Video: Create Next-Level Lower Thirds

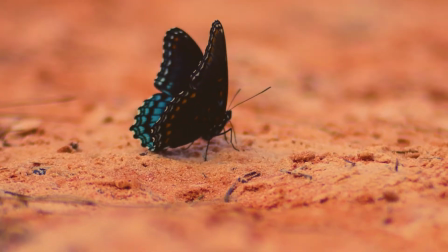[0:04]
Hey guys, this is Benjamin, and I'm going to show you how to take a title like this to a title more like this.
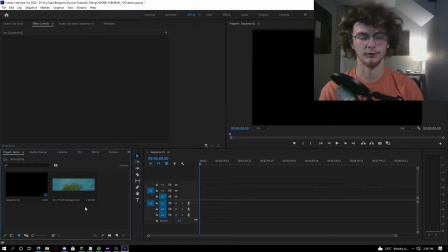[0:12]
So I've imported my test footage. This is some ultra wide 32:9 test footage that I shot a while back,
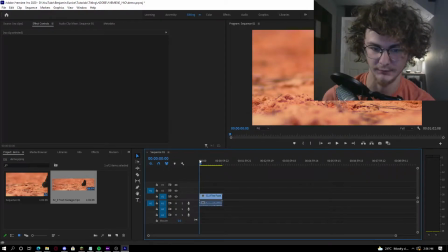[0:19]
and we're going to keep existing settings because we're going to go and crop down to 1080p just so it's, normal. We're going to go to a bit of the sequence where we have the butterfly in frame.
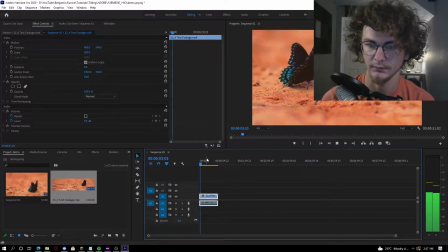[0:29]
We're going to just move from here through the sequence and wait till we get to that cut here.
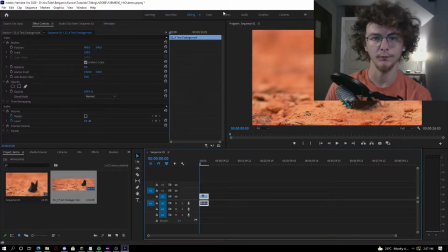[0:38]
We'll just crop down here. So we have this beautiful, beautiful butterfly, and we want to put some nice titles over it. And I'm gonna leave it this. What's a nice looking frame? I love this frame.
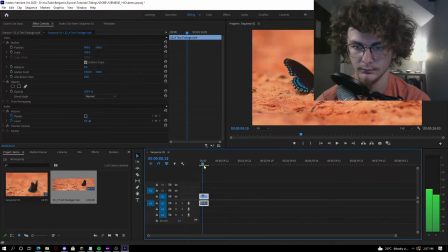[0:50]
The frame where he's looking down. There you go. So we'll use this as our frame, and this is your background. So how do we make this look cinematic? In fact, I'm going to shift so he's in the center of this frame.
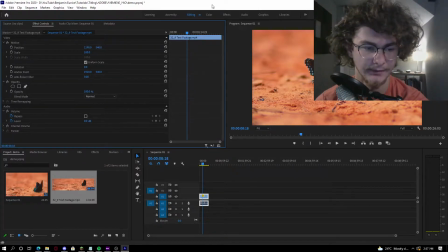[1:05]
So this is just a good generic shot of butterfly doing his thing.
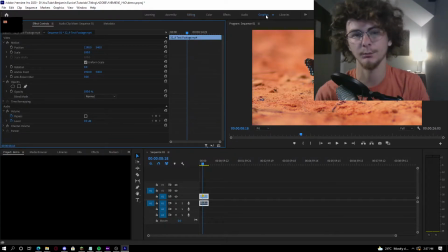[1:12]
So now we're going to go into graphics. If you are in Premiere Pro, here is the first way to do this.
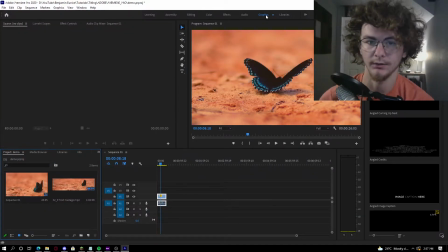[1:17]
So now we're up here in the graphics panel, and this is the easiest way to create a tile. What we don't want to do is we don't want to we want to be very careful with how we put our title down.
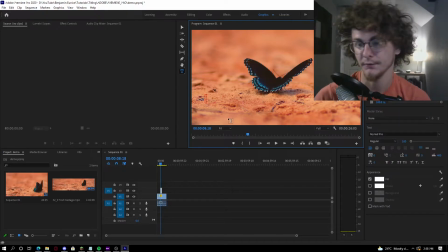[1:28]
Now let's call this a lower third. Now, lower thirds are just generally going to be in the lower third of the screen. It's typically if you want someone's name and what they do, or in this case, what's this butterfly? Butterfly. Species unknown. Right?
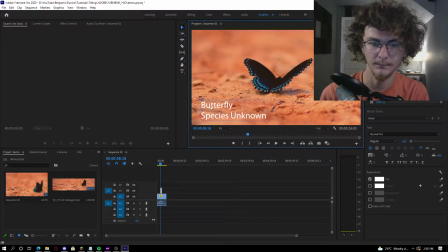[1:48]
Because you usually have the scientific species. Now, the default here, we leave this here. It looks kind of like boring. It's maybe a bit like, what's wrong with this? What makes this nice? Your biggest friend is the font.
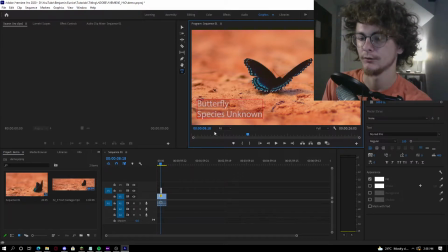[2:02]
Having a good font on deck is important to really setting your design apart from everyone else.
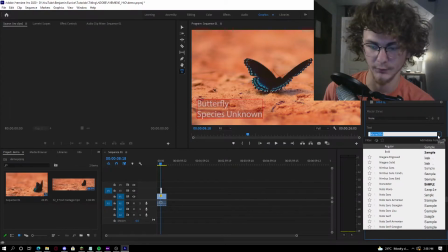[2:09]
So we're going to go in here and we're going to switch from Myriad Pro, which is the default, to one of my favorite fonts, which is Proxima Nova. There are fonts that are similar to this, in this case Montserrat. This one's very popular, but it's almost identical. We're going to use Montserrat in this particular example, but I do quite like... Actually, let's not use Montserrat.
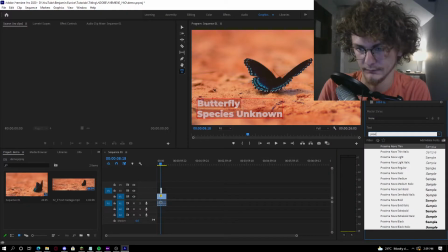[2:29]
Let's use Proxima Nova. I actually prefer Proxima Nova. Proxima Nova has more weights, meaning it's more specific how thick you want it than something that's like that.
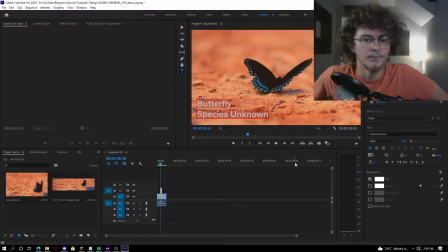[2:40]
So now you have a cleaner font, but it's still kind of not there. Now, one way that I typically like to do this is actually using caps. There are some default systems here that will allow you to convert all your text to whatever you need. In this case, all caps, small caps. I personally am going to go with all caps.
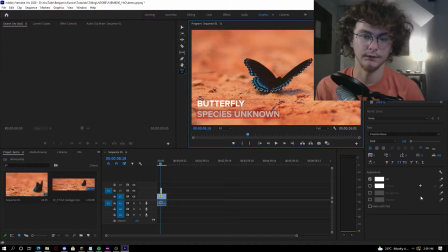[2:59]
And then for this subtitle, we want this subtitle to be smaller. You typically want your subtitles to be smaller just so that you have that hierarchy of information. If you have just kind of these titles in the same place, it looks a little bit amateur, and it doesn't really sell the title to make it beautiful.
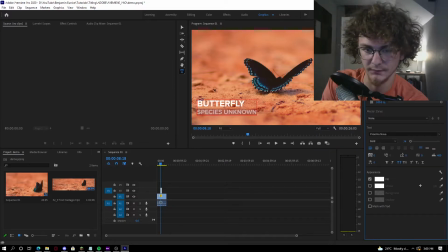[3:16]
In this case, we're going to reduce the font size to be roughly the same. You do not have to make it square every time, but if you want that to be your vibe, I'm going to make it a little bit smaller.
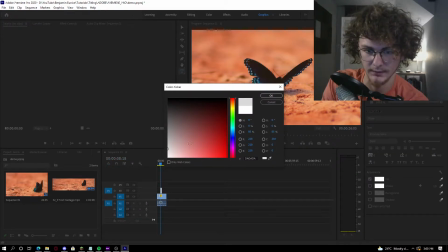[3:26]
In this case, I might even maybe change from a white to a very light gray to further separate it from the top.
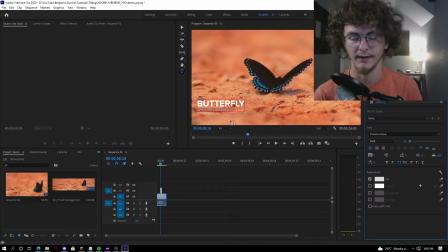[3:34]
But be careful when you're doing titles, making sure that your background is not a similar color to your titles. If your background is very, very bright or very, very white, one great way of doing it is surrounding your text with a box, which we will go into in After Effects later on in the tutorial,
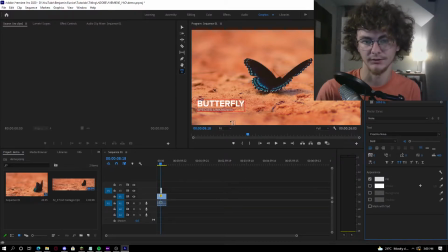[3:49]
or you can do something along the lines of just changing the color of the text, which you should be very careful with, because if you use black text, that's another kind of no-no, but you can also do it if you do it right. Just be careful with the color of your text. It might look unprofessional.
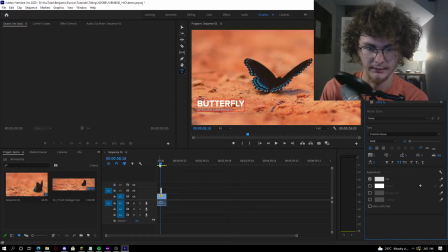[4:05]
So here we have our new and improved thing, and it looks quite nice. It's not that bad, it's not that small, it's not that big.